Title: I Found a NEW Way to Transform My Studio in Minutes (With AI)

And tasty. Purely for demonstration purposes only. Ooh.
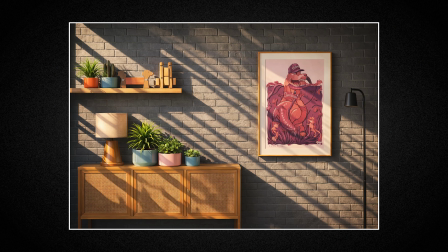So the way I approached this was starting with the daytime version first. And I really pushed the sunlight on that one, like almost uncomfortably bright. That midday sun where you'll be squinting if you actually sit in there. Once I was happy with that, I took the same image back into the AI software and I started describing what I wanted from sunset.
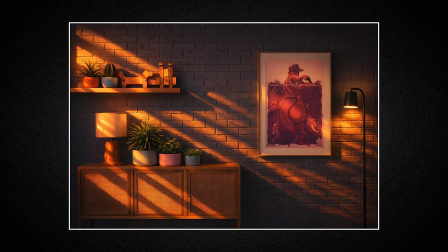Warm tones, which lamps might be on, the kind of mood I was going for. And then I did the same for the night.
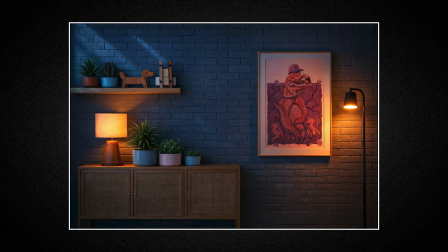Swapped them sun rays for moonlight, turned both lamps on, kept it cozy.
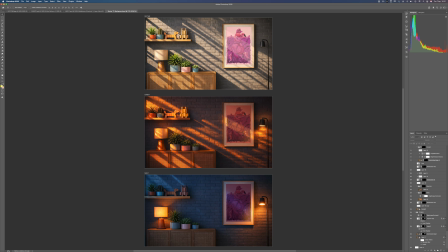So by the end, I had 3 variations of essentially the same room, which still feels a bit mad when I think about it. The one thing I'll warn you about though, AI is inconsistent. Even when you're specific saying, don't change that, it'll quietly change things you didn't ask it to. So there was a bit of manual cleanup involved on my end. Not a huge amount, but enough that I want to be upfront about it rather than make it look really, really easy.
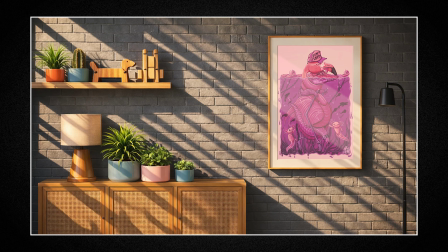So as you can see, here's the original images straight from AI, and here's after I had gone in and tidied it up to make them more consistent. So once you got your images, getting them onto the TV is the simplest part of all of this.
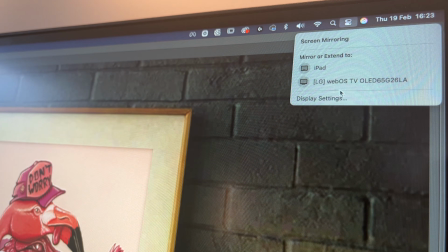I use screen mirroring on the Mac, literally just a click of a button and it's there, but there are other options depending on your setup. Maybe a USB stick or an extra long HDMI cable, whatever works best for you. So once your images are ready on the TV, set up, camera in position, you're in position, the blackout materials on the window blocking all natural light, the next step is where the magic really happens. Lighting. Essentially, you're just looking at your image and reverse engineering the light. Where's it coming from? What color is it? And then you're recreating that in the room.
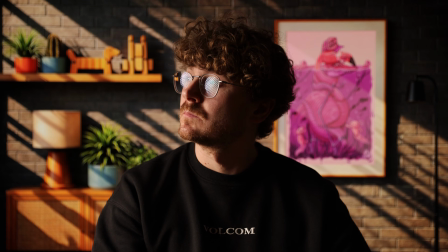For my daytime scene, key light is set to 5000 Kelvin, rim light behind me also at 5000 to mimic that hard sunlight coming through the window.
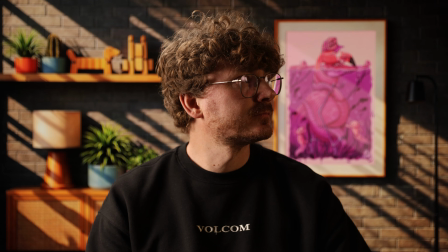Fill light shifted warmer than the key at 3700 and just pull back in power to lift the shadows without flattening everything out.
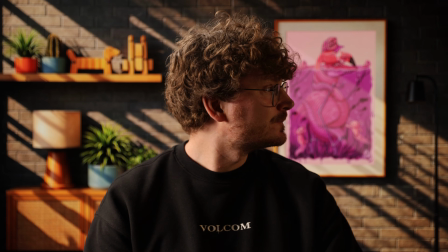And because the lamp isn't on in the daytime image,
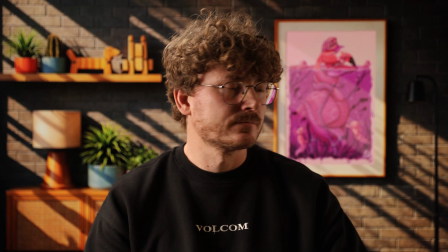I use that light as a subtle edge separation instead at 5600 Kelvin, just enough to add some depth to the side of my face.
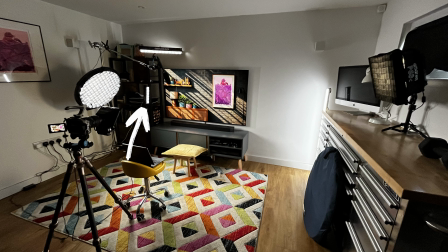And for an added bit of punch from the window light, I added a small tube light set to 5600 Kelvin also.
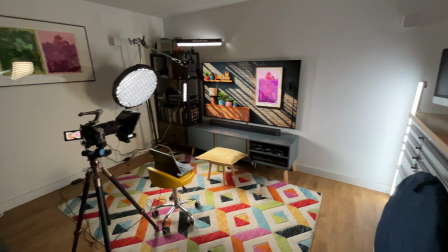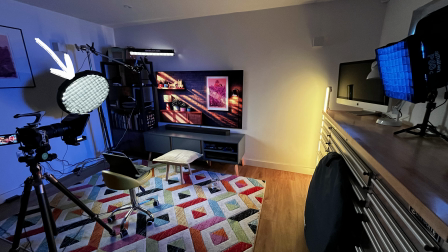Sunset image shifts into the orange tone, so key light drops warmer to 2800 Kelvin.
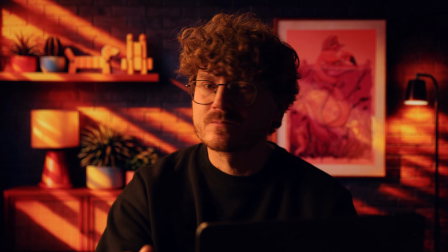Rim light goes warmer at 2500. That contrast between the warm tones and the cool bricks is what gives the scene its depth.
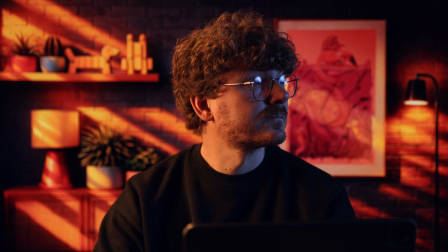Fill light shifts to a cooler 14,000, so you can get that shadow tint on the wall introduced,
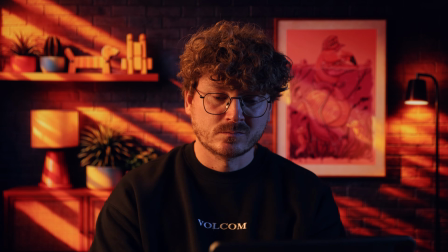and the lamp now mimics an actual lamp in shot, so that switches to an RGB orange hue to match.
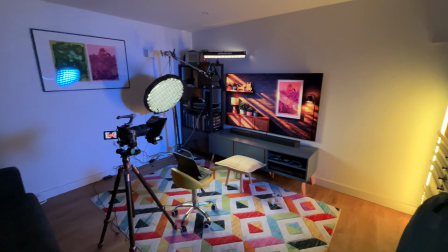And finally, the night scene, and honestly, this one took the most experimenting to get right.
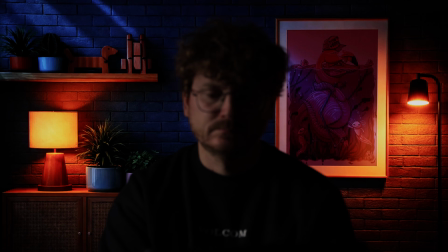The key light power is set way down, but it's set to 5300 Kelvin just to give a little exposure.
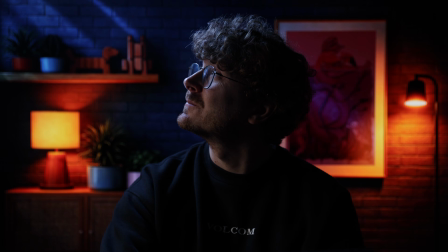Rim light pushed very cool at 17,000 Kelvin. That's what sells the moonlight on the hair and shoulders.
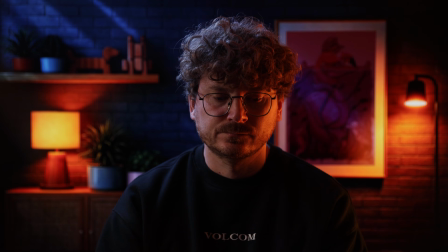The lamp light goes up in power, set to a warm orange to match the lamp in the image. Then the fill light, that's set to 9500 Kelvin to bring a touch of the coolness back in to stop everything from feeling too muddy. And the finishing touch, now we have the other lamp on in the background.
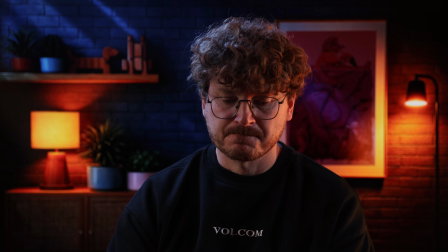It's a small RGB tube light just aimed at my cheek, set to a warm orange to mimic that second lamp.
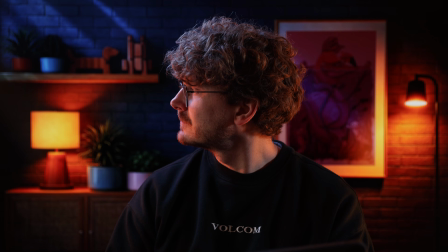It's a small detail, but it's the thing that really makes the whole scene click into place.
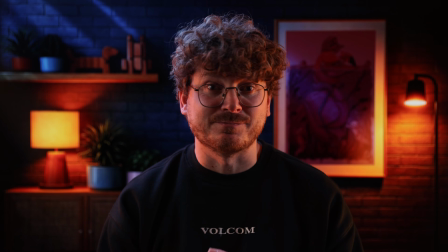Yes, I may have spent a fair bit of time getting each of these scenes dialed in, but once they're saved as presets in the app, that's it, done. One click on the scene that I want and the lights will load up in an instant. So don't be put off by it. It takes a bit of back and forth to get there. But that's just normal. Just enjoy the process and it will click sooner than you think.